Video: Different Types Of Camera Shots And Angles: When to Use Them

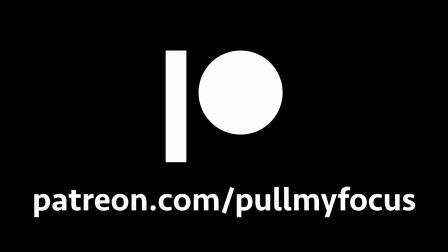If you like the video, please consider supporting us on Patreon. Types of shots.
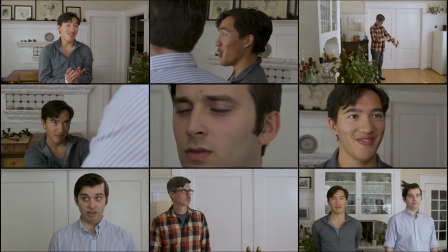What are they? But more important, when do you know when to use which one?
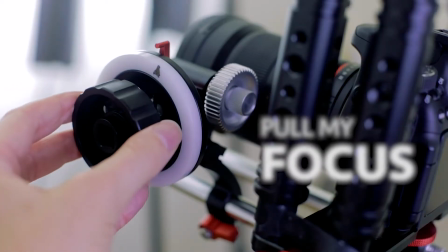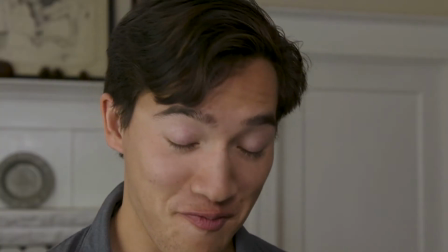Notable pirate, thou saltwater thief, what foolish boldness brought thee to their mercies, whom thou in terms so bloody and so dear hath made thine enemies?
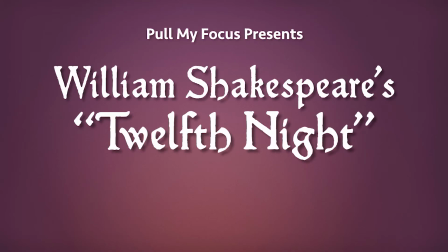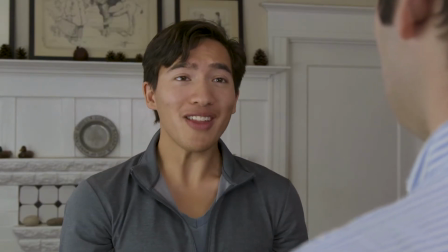Orsino, noble sir, be pleased that I shake off these names you give me.
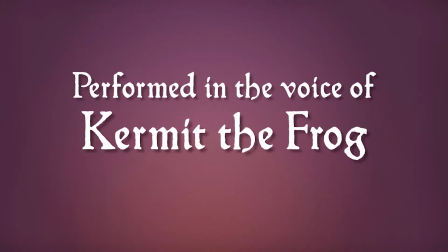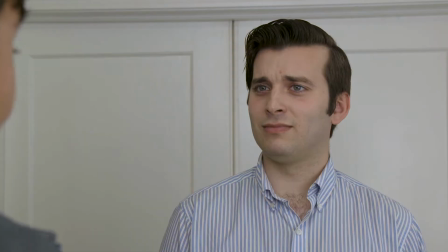Antonio never yet was thief or pirate, though I confess on beast and ground enough, Orsino's enemy.
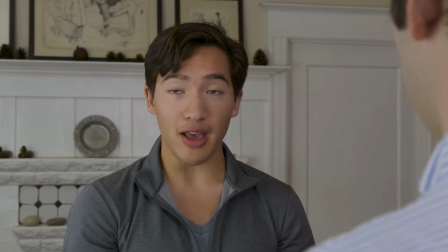Witchcraft drew me hither, that most ungrateful boy there by your side, from the rude seas and foamy mouth did I redeem. A wreck past hope he was.
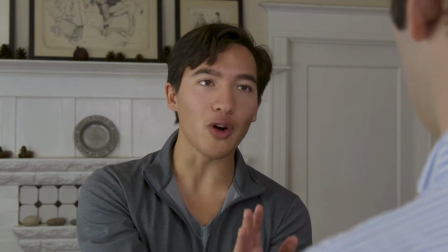For his sake did I expose myself, unpure for his love, into the adverse danger of this town.
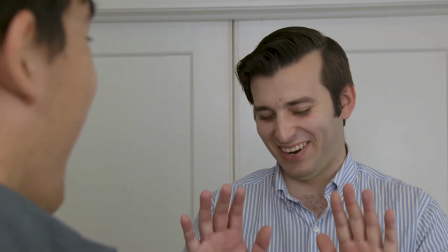I'm sorry.
Welcome to Pull My Focus, adventures in the world of digital filmmaking, where we give you the inside tips you need to make great video.
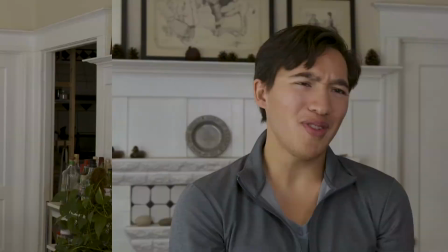The medium shot, the medium close-up, the close-up.
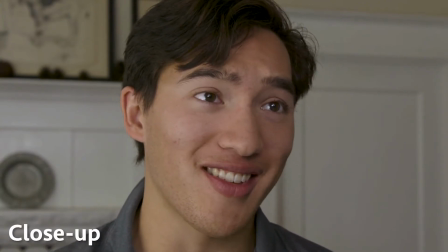3 of the more well-known types of shots when we're filming talent. They're a common agreed upon language so that we're all on the same page when we're talking about shots.
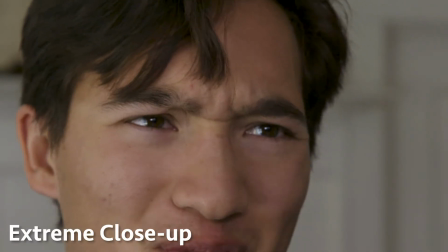Are there more? Sure. There's the extreme close-up. There's the wide shot.
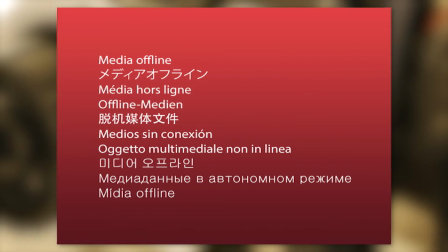The extreme wide. Oh, right, I didn't shoot at extreme wide. Oh, that's because it's raining here and it never rains in California. Shooting in the rain, it's a pain. The camera gets... You know what? Here's some stock footage.
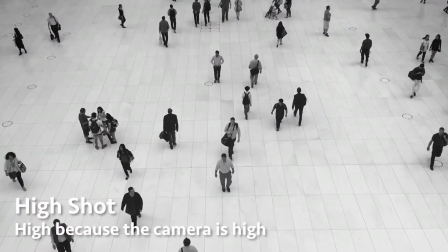But why and when do we choose these shots? Focus. Shooting all of the types of shots is an option, and just let your editor figure it out.
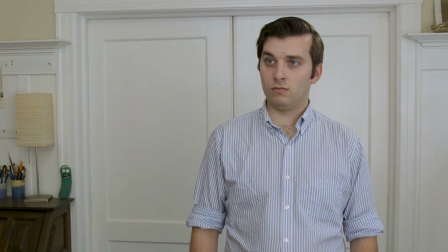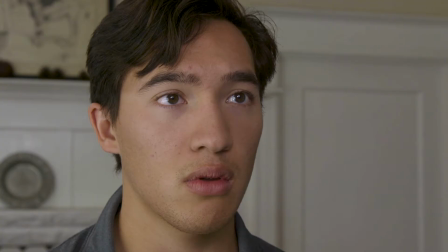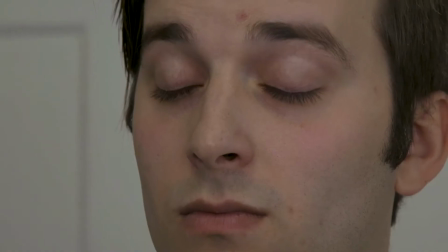That's called shooting coverage. But takes a lot of time that you may not have, especially on smaller shoots, and it can cost money too. How can we be more selective in which types of shots we use and make choices based on what will help further the scene? Everything that we shoot is about focus. We make choices that focus the viewer's eye on aspects of the performance and action in a shot, or that ignore them for some purpose.
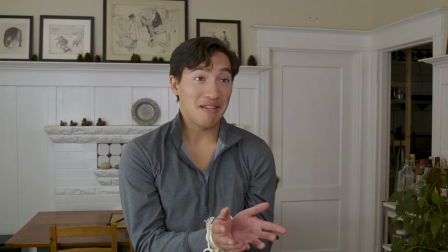For example, a medium shot means we can see what action an actor is taking with their hands. Here we can see that James' hands are bound. But in the medium close-up, we can't.
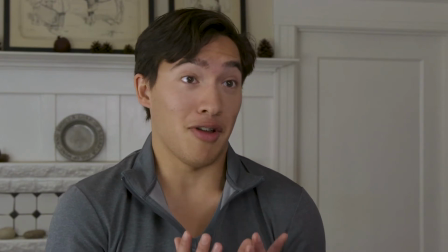We're now close enough to pay more attention to his face. We shifted the focus from a mixed one, head and hands, to the face.
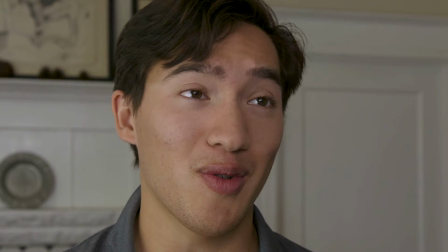A close-up shifts that focus even more, making it clear the face, the expressions of that performance, are what we're viewing.
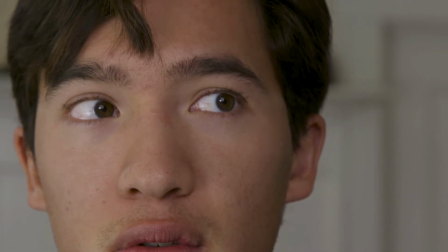And the extreme, well, that takes focus too on extreme. Geography. Another choice for shots is the geography of the scene. We're our characters in relation to the environment.
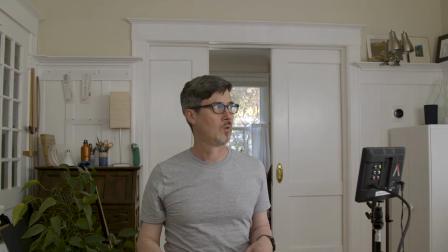You may want to start with a wide or a medium shot to establish the character in the environment, the establishing shot.
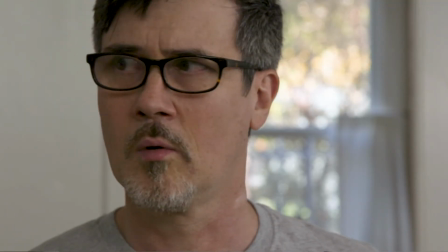Or start with a tight shot, hiding the environment until you reveal it later.
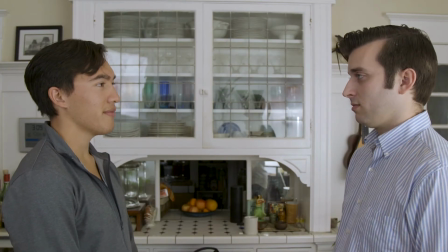You may want to show the geographic relationship of 2 characters to each other, the 2 shot.
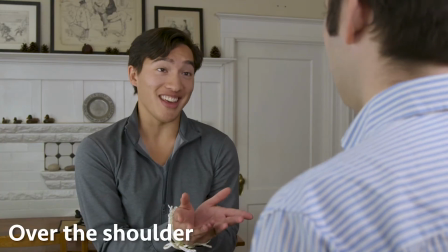And then there's also the over the shoulder.